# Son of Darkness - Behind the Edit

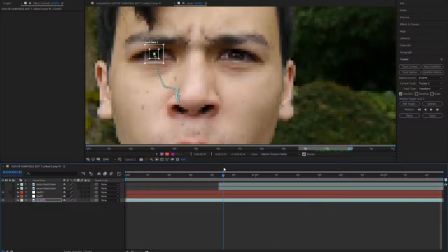Now, I wanted to do this throughout the film, where there was sections where you could see his power awakening,
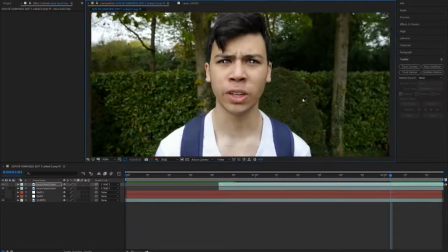and I thought this was a perfect moment and that it would just be good to add in. I did the tinting again and mask tracking.
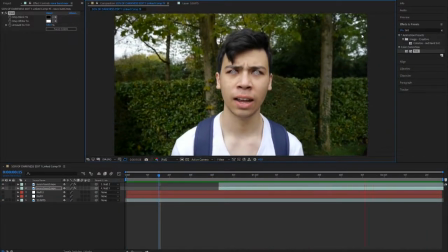It was quite quick as a thing to do, and it was quite easy, and it's just something I was used to.
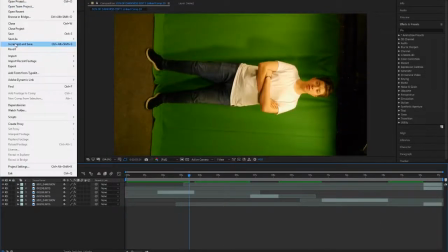Now, this was the dream sequence I started. Now, this was one of my hardest scenes to do and one of my most creatively challenging scenes,
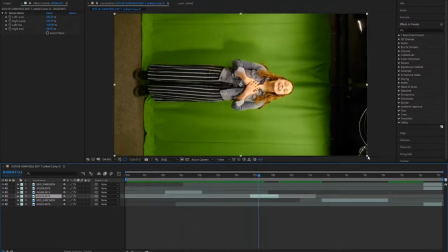because I had to add in 3 different green screen clips what I'd filmed, not very last minute,
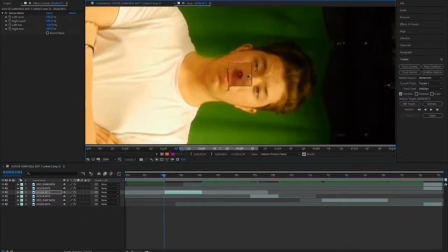but quite late into the production.
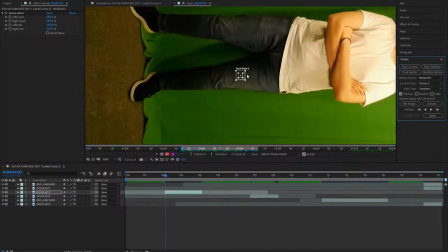I then also had to stabilize this stuff, because on the day of filming it was handheld without any straps or anything, so it was a bit shaky.
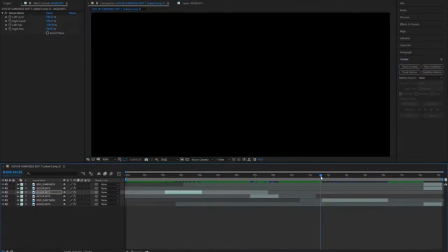I had to find a good point to actually track with,
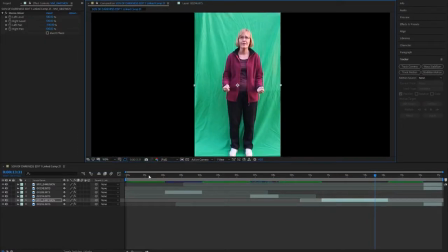so even though it looks still a bit shaky, that it's more stable as a video.
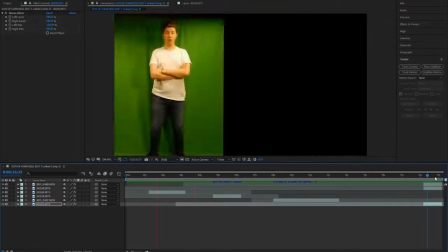Now, I then had to edit the third bit, just so, not green screen it yet, but just see how the clips work together.
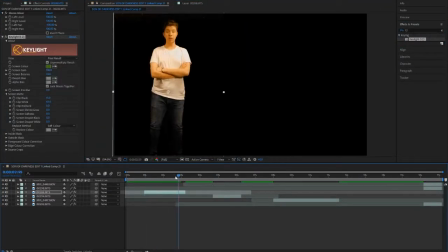Now, I then started on the green screen with Owen, but as you can see, it was a bit difficult because of the lighting in the room.
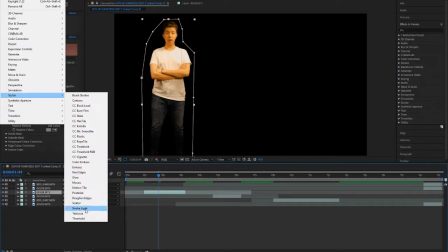It was quite difficult to actually get him to do that.
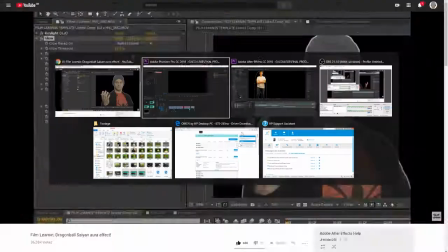Now, I was working alongside a video that I'd done before to make the ghostly aura.
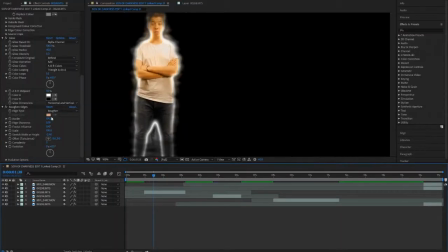I'd actually forgotten the technique, that's why I had to go back to the video, and I just wanted to make sure that I could create a ghostly aura in these all of my characters.
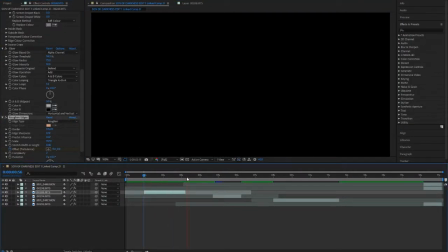So it took a bit of time for me to properly configure it on Owen and then actually work on the others.
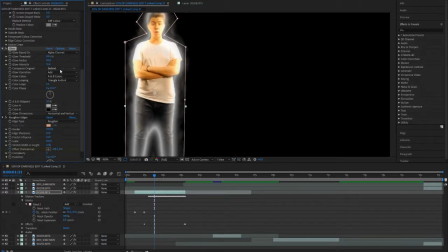And I think this was good because Owen's green screen was the hardest because he was the tallest,
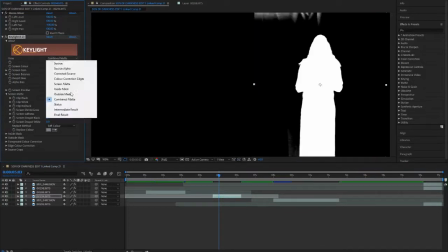and the last green screen with my mum was actually filmed at my house, so there was a lot of abundant light because we filmed outside.
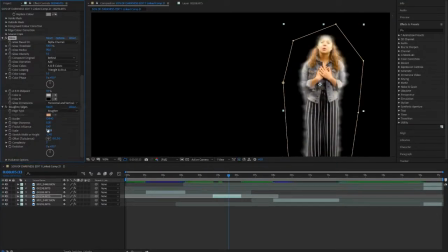But with these two, they were filmed inside in a low light room, so the darkness of the green screen behind them did quite alter our production, but I ended up working past it and it still looked quite realistic in both of them.
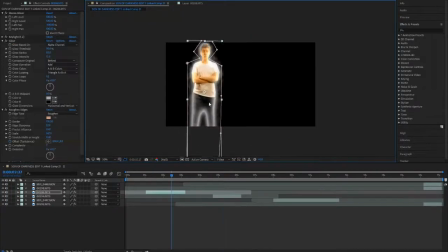I think I green screened it well enough just so that the ghost aura looked great.
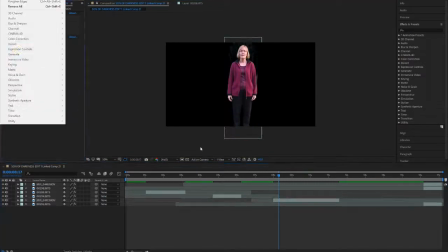And as you can see, my mum's green screen was easiest, her editing was the easiest,
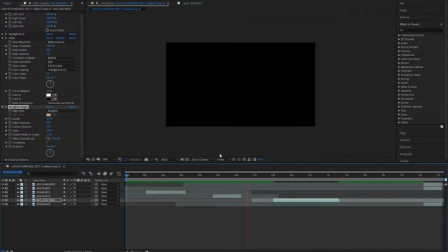it went by quickest, and it was just something minor I needed to change. Now, what I'd realised later is there was actually a way of making this look better instead of them having this kind of circle around them, and I found this out when editing on my mother.
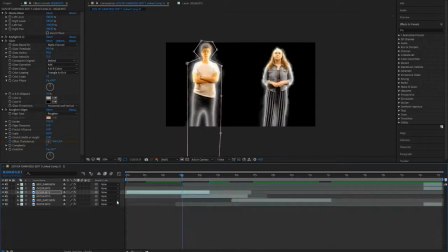And as you can see from what it looks like now, it actually drastically changes from when you can see it in the final production.
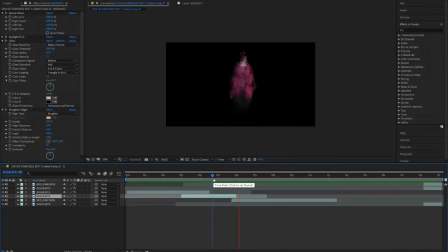Now, I also had to feather these people in, because it's more like they're appearing, saying their line, and disappearing in his dream. I'm kind of making them look like these angelic, ghostly figures in the dream, because they're the people he needs to save who could possibly die.
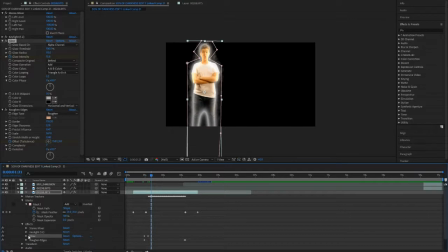They're the people who all have personal meaning to him.
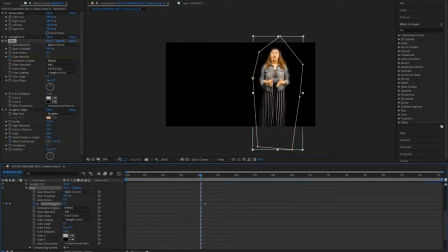And I thought this was just a very wholehearted scene, and I thought this was the best way to go about it.
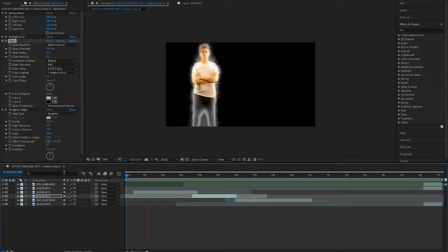Make it look very ghostly and spiritual, more of a, you have to do this.
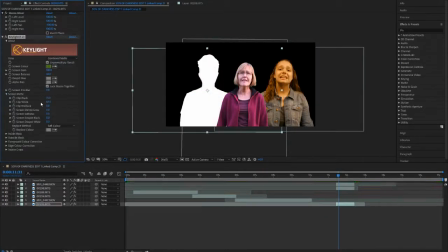So I then did the same edits on the close-ups of them all saying get up.
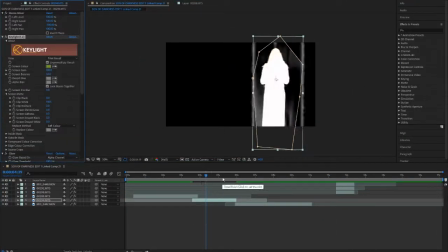I did this of them together because, again, it's something personal, shouting for them to get up.
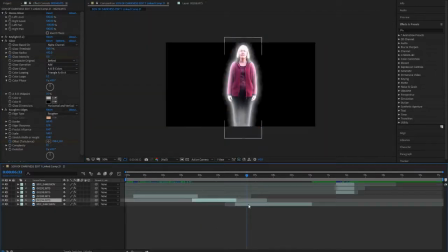They all like challenging him to wake up, to fight, to carry on, to awaken his hidden power.
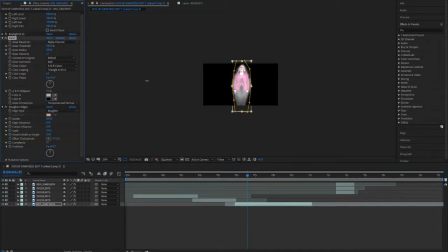And I think also the ghostly white aura helps show their power.
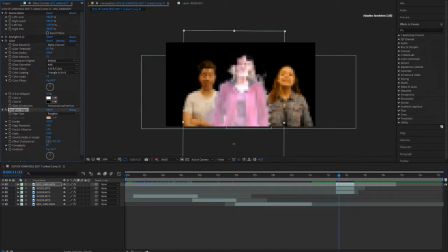Now, this is where I found out the whole better way of them looking more ghostly.
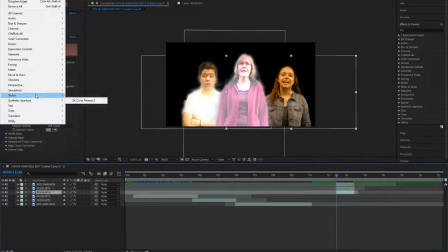And it's just something that made it look a bit better, made it look a bit more fluent, and didn't cut off as much as them due to the green screen. So I think overall it looked very good, and I was proud of the result I'd got.
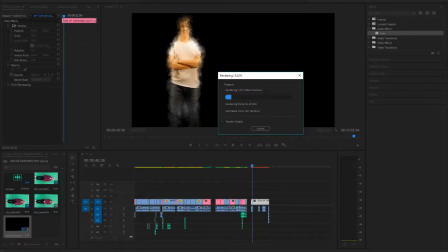And as you can see, rendering it did take a while because I edited a lot, I green screened a lot out of this.
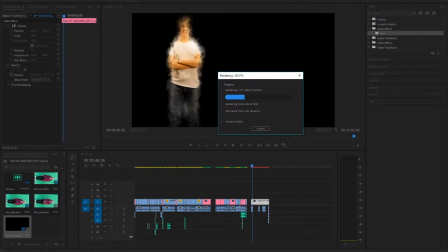This was definitely my biggest file, and I was very proud of how it came out because it really did add a lot to the scenes, and it did look quite realistic. Now, Later in post-production, I did change the way these guys open in because I think it was a bit quick,
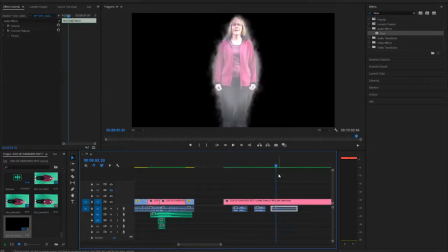but I just didn't have time to edit it at that moment in time.
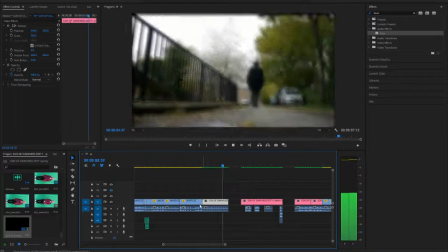So I was just matching the audio back up because I'd obviously moved the clips inside so they didn't link up with the audio no more.
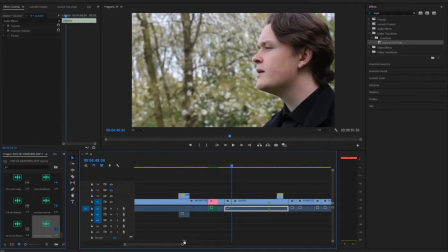I then, after some feedback from friends after watching a first draft in real life, I didn't make a survey of this.
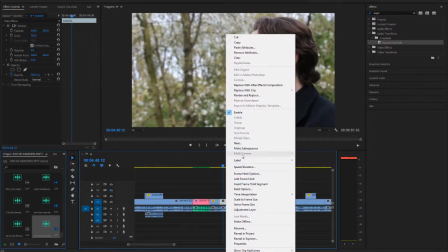They told me that they thought that when he says
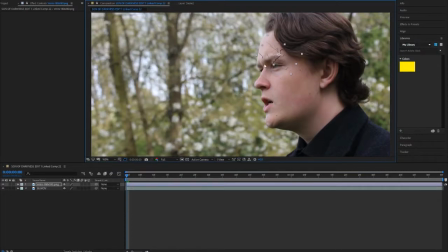enraged with the fire of 1,000 when his eyes light up and enraged,
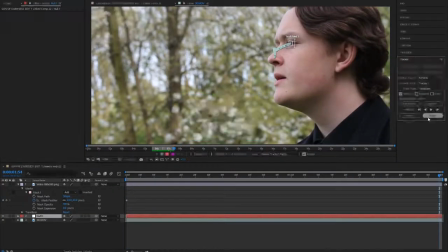that I should actually make it in the next shot of him fade out instead of it just being back to normal.
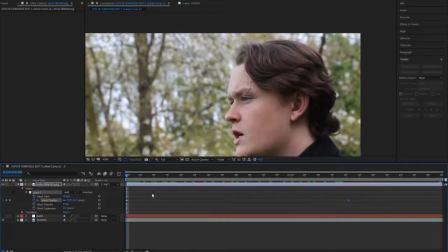And I thought this was a very good idea, so I then put the veins back on and got the video.
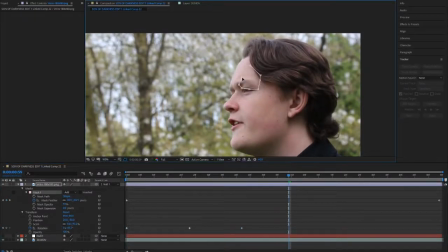Instead of getting the video of the special effects back up, which was too long, I decided just to make a solid,
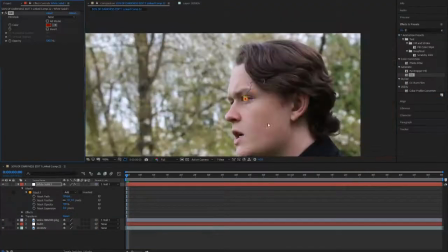turn it red and just keep it like that because it's fading out in a split second.
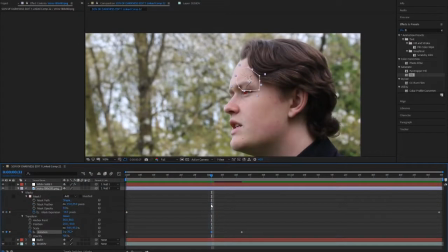So I thought, just to make it fade out, I'll just make it normal so it still looks like the actual eye power he has is fading out.
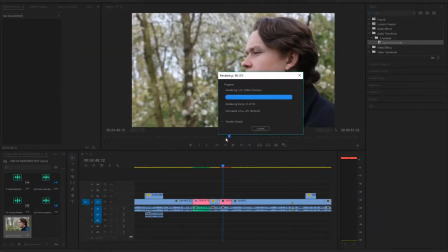It was just a quick little edit to make it look better.
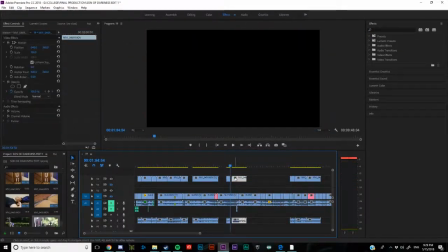Now, as you can see here, this was a lot of the montage shots that I hadn't filmed on the other days of filming.
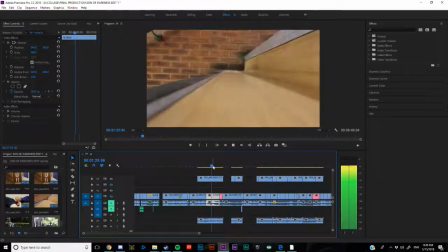They were shots that I wanted to
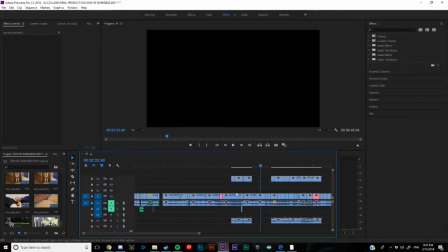film later in production, just because I needed to do the bulk, and then the montages would be the
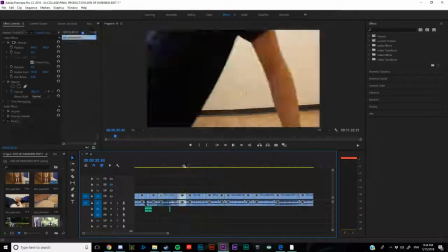just the fluent path between the start, middle, and end
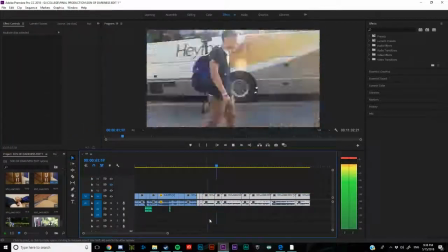story parts.
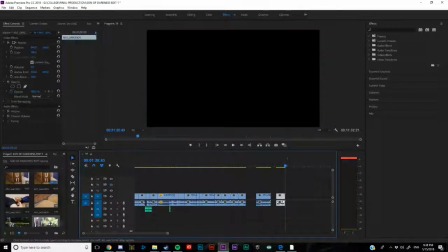So as you can see, I was just chopping them together, trying to make it look good, just because it's something that I thought was best.
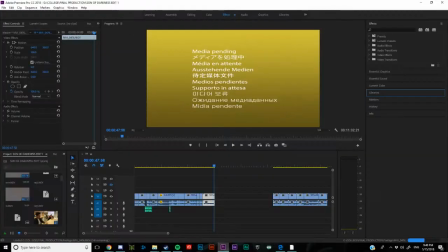So yep, I just put in these clips, faded them out,
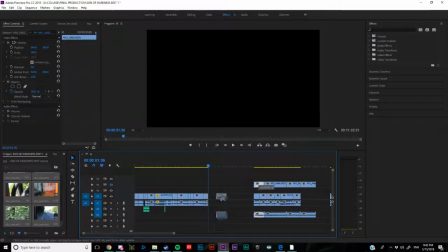just put them nicely together to make a nice montage between, like I said, between the three sections.
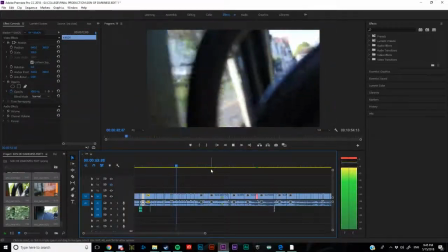Just something that I thought I'd film just because it's the creation of the intersections,
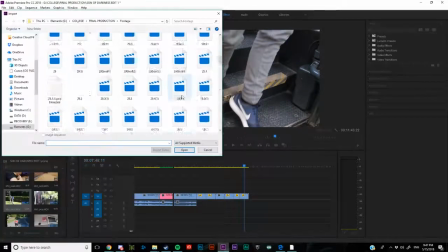because in my first draft it was just a cut and then middle and then a cut then end, and it wasn't very fluent,
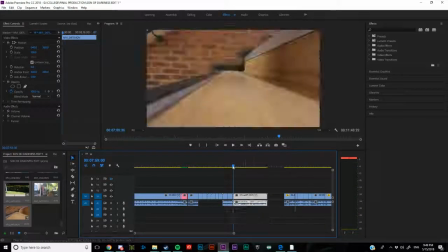and this was definitely something I had to do, and I'm glad I ended up doing it.
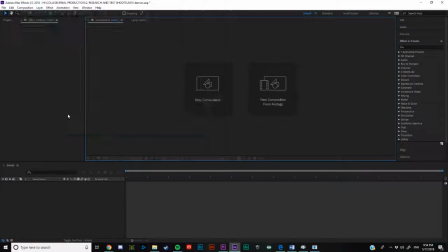So yeah, I then was told in my feedback that I should add more demon powers.
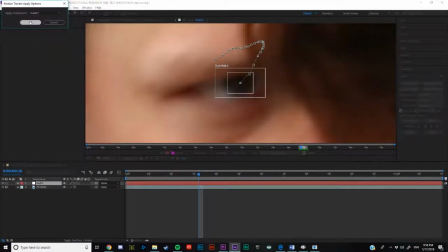Now, I was always contemplating editing this final shot, but I thought it would be best,
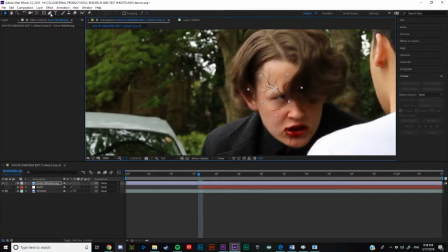and I thought I would actually really enhance Satan's power. So there's more veins emerging, his eye is more red, there's like embers and smoke as if he's about to transform into his true form.
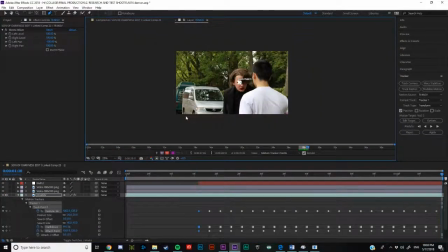Obviously, it's only 3 seconds, so I'm not going to make him transform into a new form, as I don't have the editing ability to make something CGI,
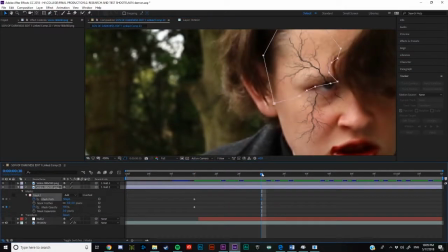and I think in the time made it would be super rushed to turn it into a CGI character.
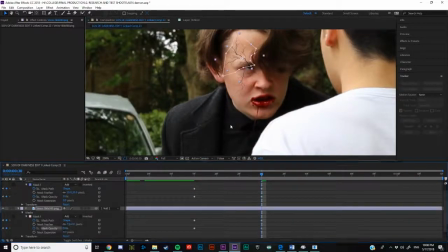So what I did is I just enhanced the seriousness of everything, and as you can see,
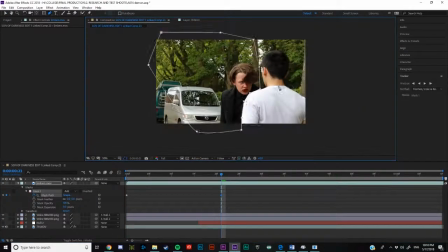I added in embers over Will's shoulder, so it looked like it was on me, as if I was like setting on fire,
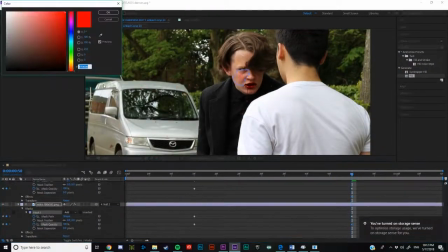transforming like I said. I tested color on the veins to see if I wanted like veins popping out.
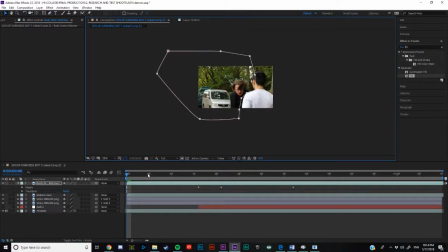Now, I also stole an effect from another production, maybe in works, what was a flash aura around a static body.
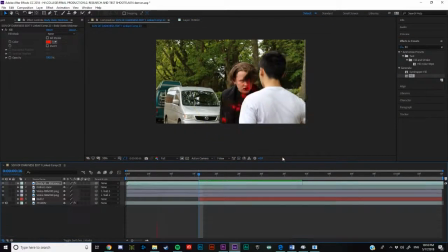Now, I thought I'd make this a dark, less
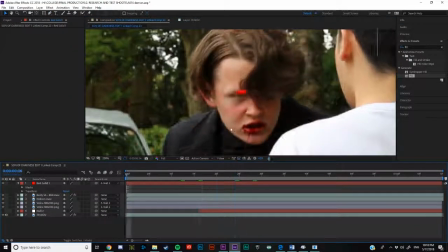opaque thing, just because it's like electricity power coming off me.
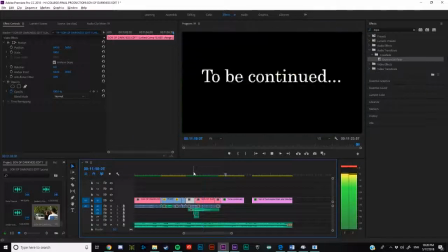And yeah, it was just something I thought looked good, and it would show more powers in Satan.
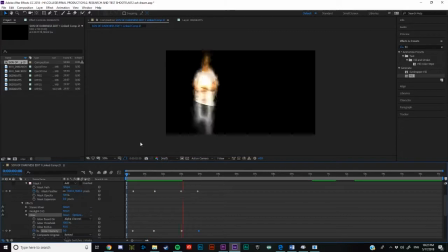Now, as you can see in this shot, I then edited the final bit of the mask.